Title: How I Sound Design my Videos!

So it's go boom, but then there's a delay. So boom, boom, boom, boom, boom, boom. And then underneath it is that exact sound, but reversed. So it's rising as the other one's falling. So it's like boom, boom, boom, boom. Yeah. Let's hear what that sounds like, because I'm not doing too good at it. Boom, boom, boom, boom, boom, boom, boom, boom, boom. That's what it sounds like. And that's essentially just a hit with a roll-off kind of delay, reversed up to an uplifter. One more time. And now I layered that with another hit right here.
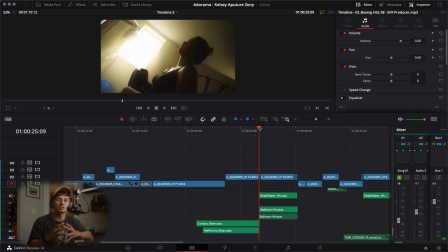1092s
So if you could hear that, it's called a deep water hit, and essentially it just sounds like you're underwater, but it adds a nice bass tone to it. It adds a nice additional layer to thicken the hit.
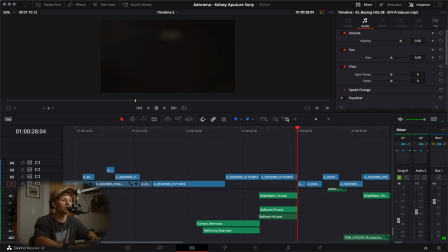1105s
Okay, so when layering those together, you get this sound. One more time. So the hit is a great way to just stop whatever you were just playing. It doesn't have to be a smooth transition out. It could just be a boom. It could be a hit. And then reversing the same sound underneath it to create its own riser was a really interesting technique that I just kind of stumbled upon and wanted to try. And it seemed like it worked out really well, because it for this scene, it's her face, and she's just like locked into the camera. And I felt that no music, but just this rumble, this bass, was a great way to kind of create a break in the video, but lead really hard into the next fighting power scene. And another note that I want to say is, when you have a song that is extremely bass heavy and you're including punching sounds, kicking sounds, all of these different sounds that have a lot of range in the scale of the EQ, a lot of things that I do is I like to keep the bass of the song and then cut a lot of the low end out of the kick, a lot of the punches, a lot of the things, so it doesn't create a muddy sounding sound. You want to create room in the frequency chain for different sounds. Each sound should have its own space in the frequency chain. So if the song is so bass heavy, but you love that bass and that's why you chose the song, don't have too much bass everywhere else. Create some things with some midtones, some highs, just so it adds a little bit more of a richer and fuller sound.
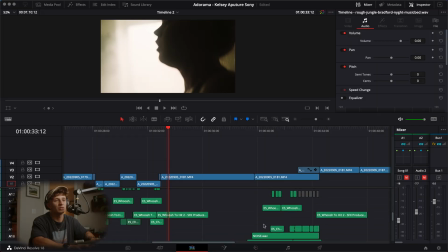1201s
Next thing we're going to be talking about is this little area right here. And this is where I start to introduce a little bit of a choir. I introduce some more sounds here.
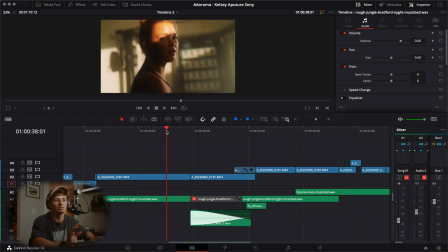1213s
So without any of the music, this is what it sounds like.
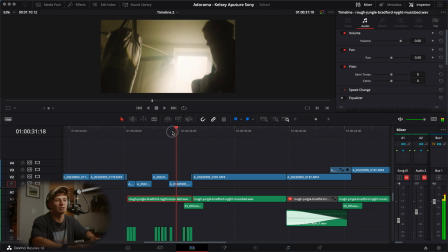1219s
So without any of the music, after all the punching, this is what it sounds like.
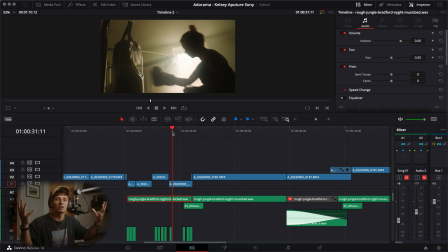1223s
It goes from a whoosh to a little bit of a choir. And again, same key of the song. This just adds a little bit of a kind of elevated sound. Like she just worked out really hard. She's like like there's like a, I don't know, angelic feeling essentially.
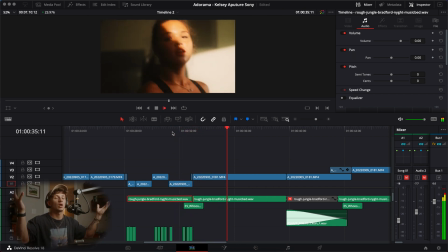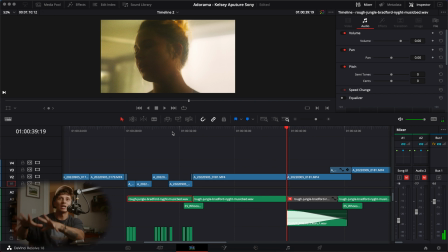1250s
And you also notice that there's some brass hits, there's some risers again. And my goal is to make it seem like that's part of the song. And it is not even close to being part of the song. But I added those things, same key, same tone, at a decent volume where it's not overpowering the song, but it's mixed well within the song.
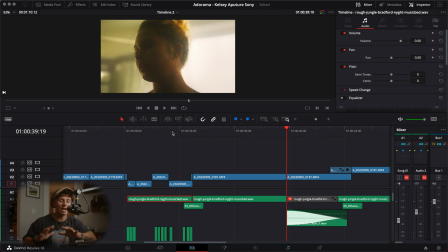1267s
All of these different things add so much texture, add so much to the track.
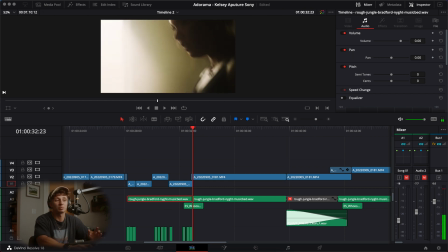1274s
And now let's play it with the music.